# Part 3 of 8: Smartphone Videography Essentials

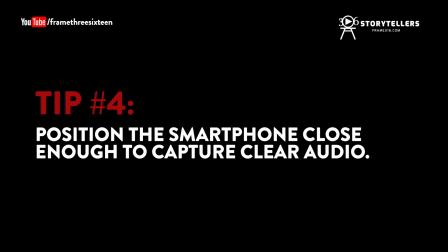Another practical tip that I have for you is if you don't have a microphone like I'm using right now, as you would notice my audio is a bit clearer, make sure that your distance between where you're seated and where your camera is, it's close enough to capture clear audio.
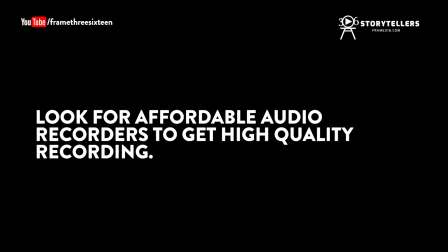But if you really want to make your audio clear, you can invest on microphones and audio recorders, shotgun microphones for smartphones. There are a lot of affordable choices for you out there.
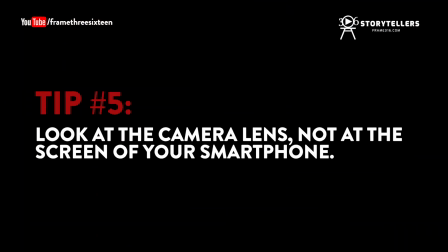Last but not the least, when people use their smartphones to capture video, especially using the front lens, not the back lens, so the tendency is for them to look at the screen of the smartphone, which would result like in an awkward, slightly not aligned footage. So make sure you're looking straight where your lens is. So right now I'm gonna demonstrate the use of these practical tips that I shared you just to wrap up this episode, and stay tuned for the next episode because we're gonna be going straight to editing this exact video that I'm filming. Okay, let me just set up my smartphone. So I am now on the selfie mode. I hate to call it that way, selfie mode. So I'm filming using the front camera of my smartphone. Okay, so I'm gonna set this to video.
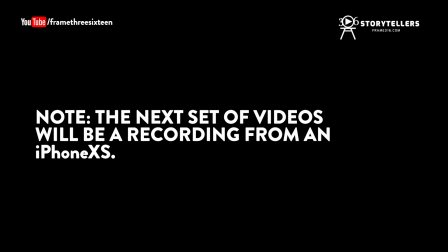So to demonstrate this properly, I'm gonna be recording an actual video snippet using my smartphone camera. So let me just press record, and we're gonna be having the 3 to 5 second gap at the beginning of the video.
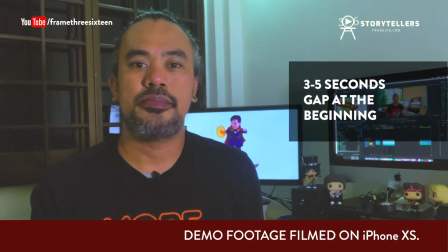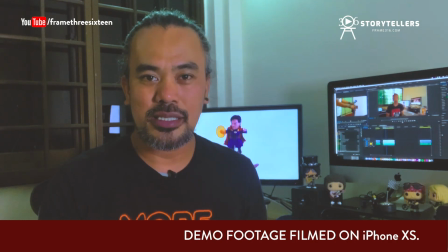Okay, now that we're recording, we have set it aside, the first 3 to 5 second gap at the beginning of the video. As you would notice, right now I'm filming using my smartphone and using the front camera of my smartphone.
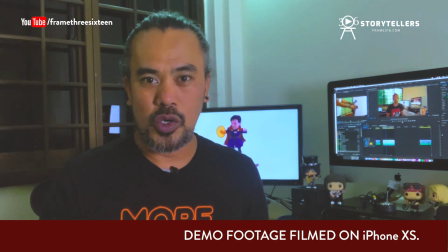So the tips that I mentioned a while ago is, you know, the level of your
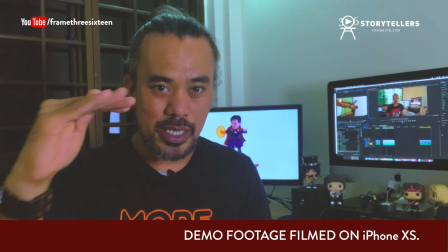smartphone, the lens of your smartphone should be in the same level of your eye, which I have right now.
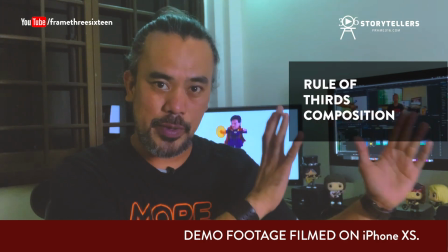And the rule of thirds is I have like a space here on this side of my screen right now.
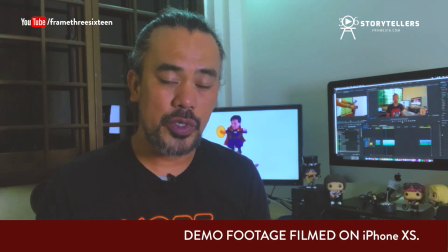So I'm gonna demonstrate on the editing on the episode where I'm gonna be showing you how to edit.
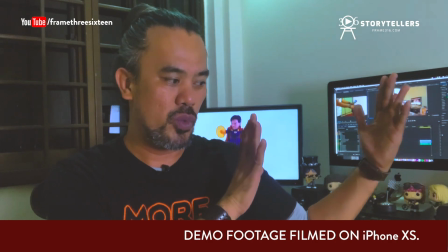I'm gonna demonstrate how you can use this space, you know, to put graphics or to put visuals.
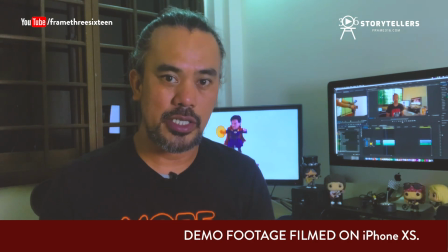So I'm also gonna demonstrate how my smartphone is picking up my sound. So this is how my
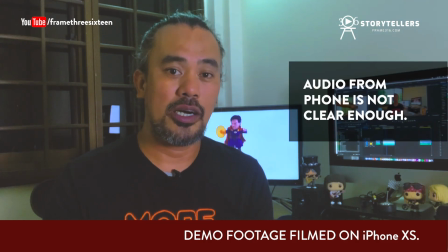lapel mic sounds like, and this is how the microphone from my camera sounds like.
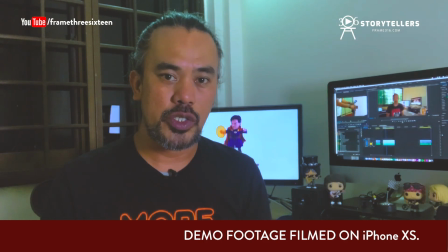So you would notice the distinction. So having a lapel mic is really, it's better. The quality of your audio would be really obvious. Okay? So right now I want to demonstrate to you the part which I said you should be looking at the lens of the camera.
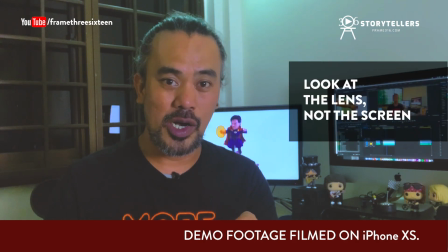So right now I'm looking at the lens of the camera, and right now I'm looking at the screen of my phone.
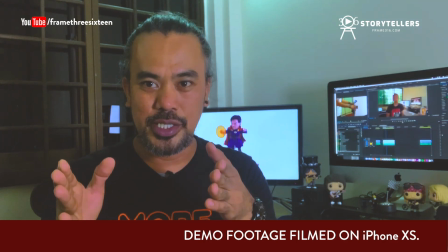So you would notice that there's a bit of an alignment problem, because
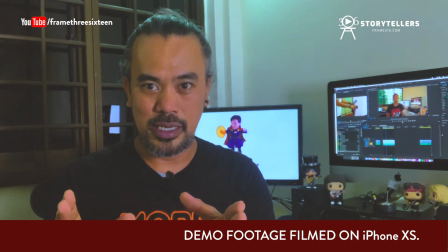if I'm gonna look at my smartphone screen, you know, I'm gonna look like I'm looking, you know, in a different angle.
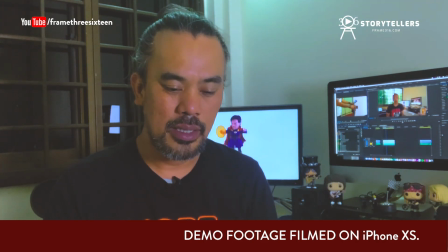So I have to go back and look at specifically at my lens. So ending this video, I would have another 3 to 5 second gap towards the end, and in that way, you know, I would be able to explain to you when you go to editing why this is important.
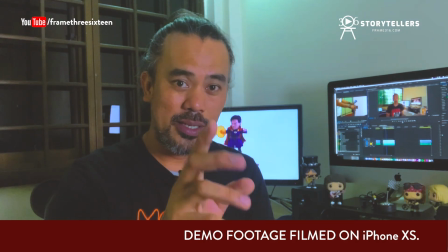I'm gonna stop the recording and I'm gonna go back to my Osmo Pocket to wrap up today's episode.